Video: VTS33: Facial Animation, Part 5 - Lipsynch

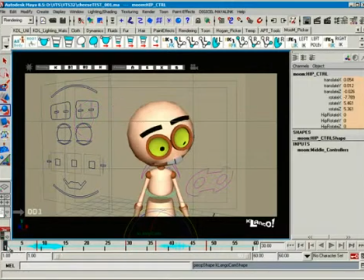Now I didn't put breakdowns in here or any of that stuff, and I'm not doing this. This isn't full blocking. I'm not doing a scene for you here from start to scratch. I'm just showing you the idea behind, you know, keyframing. Sorry, not keyframing, but you know, blocking in the lip sync with the emotion at the same time.
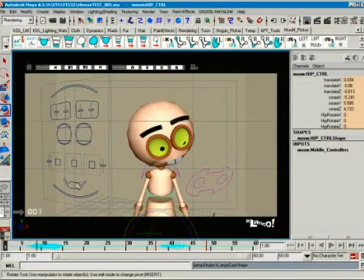So let's go here and let's kind of, you know, just do our thing. Let's say the guy's kind of working on something, and you know, he's not really sure what kind of, he's not really in any kind of mood.
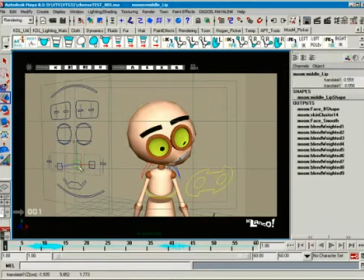Maybe he's kind of concentrating on something here. You know, so you get a little concentrating face. And I'm just gonna kind of do the brows very simple. Um, I'm not gonna get too tied up into it, but you know,
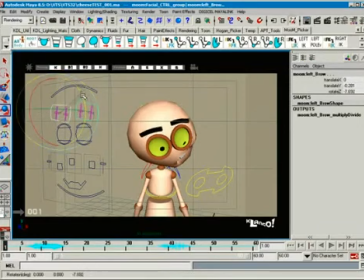this stuff really does kind of help set the mood to what's going on with the scene. You know, so maybe the guy's like really concentrating on stuff, and you know, really thinking. So just building out the emotion to a scene or something like that.
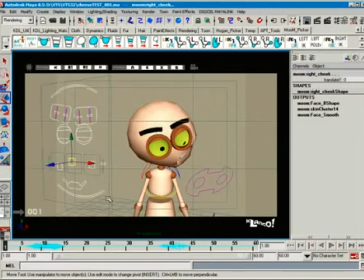All right, take all these, and we'll just go ahead and keyframe them. So that's not really, he's not really saying anything, but then up here where he hits this pose, we want to hit the really, we want him to be happy. So
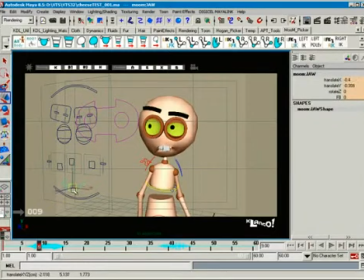really, re is like a pretty big thing. All right, we'll take this, we'll put it back. We'll take this and put it up because, you know, it's kind of happy. Take this, open it up a little bit. All right.
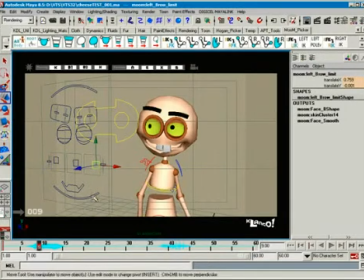Alrighty. And we'll just kind of, you know, build this up
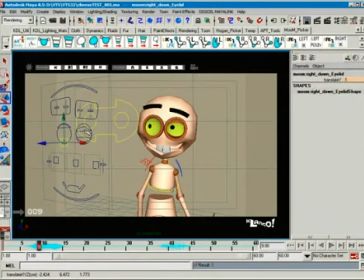like he's really happy or really pleased. Like, you know, he asked somebody, hey, would you give me $50? And they said, sure. And he's like, really? So, all right. So there you go.
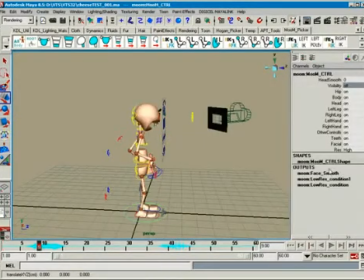We'll go ahead here and switch the head resolution to, well, it is already high, I guess. Hang on, I'm going to make that head a little bit easier to read. All right, so we fixed that.
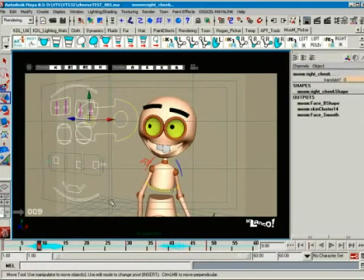So there we have it. We have, and it's really just, it's very simple. We built the smile into it. Now, of course, if you had more controllers, you would use more controllers to kind of shape it a certain way.
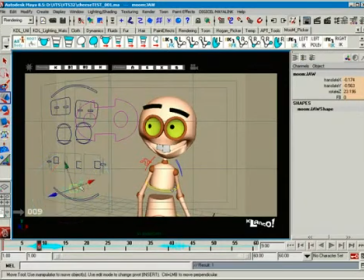And I kind of want to make, this is about interesting shapes as well. So I'm gonna go ahead and get some more channels involved here, and
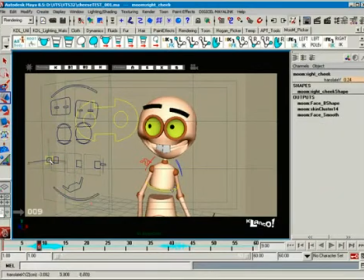you know, just kind of play around a little bit. Get the cheeks up and out. So there you go. Okay, I'll key that. And see that?
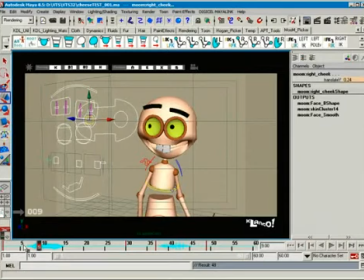We're just using some expression and building it right in there. And we know he's saying really, so we're trying to build an E in there at the same time we build the emotion. All right, not a bad idea. Now here he's silent, but we want to keep that emotion. So what we'll do is we'll
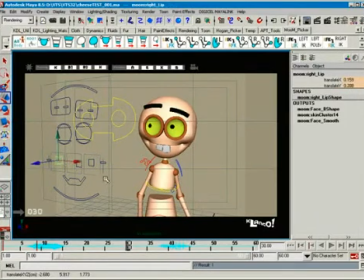try and keep the emotion in there. All right. That's not the controller we wanted. Yeah, that's what we wanted.
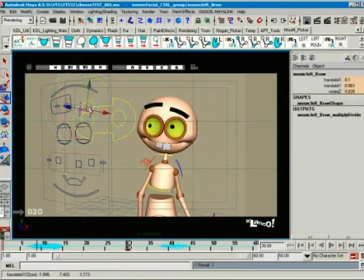And this, and this, and this. Let's go ahead and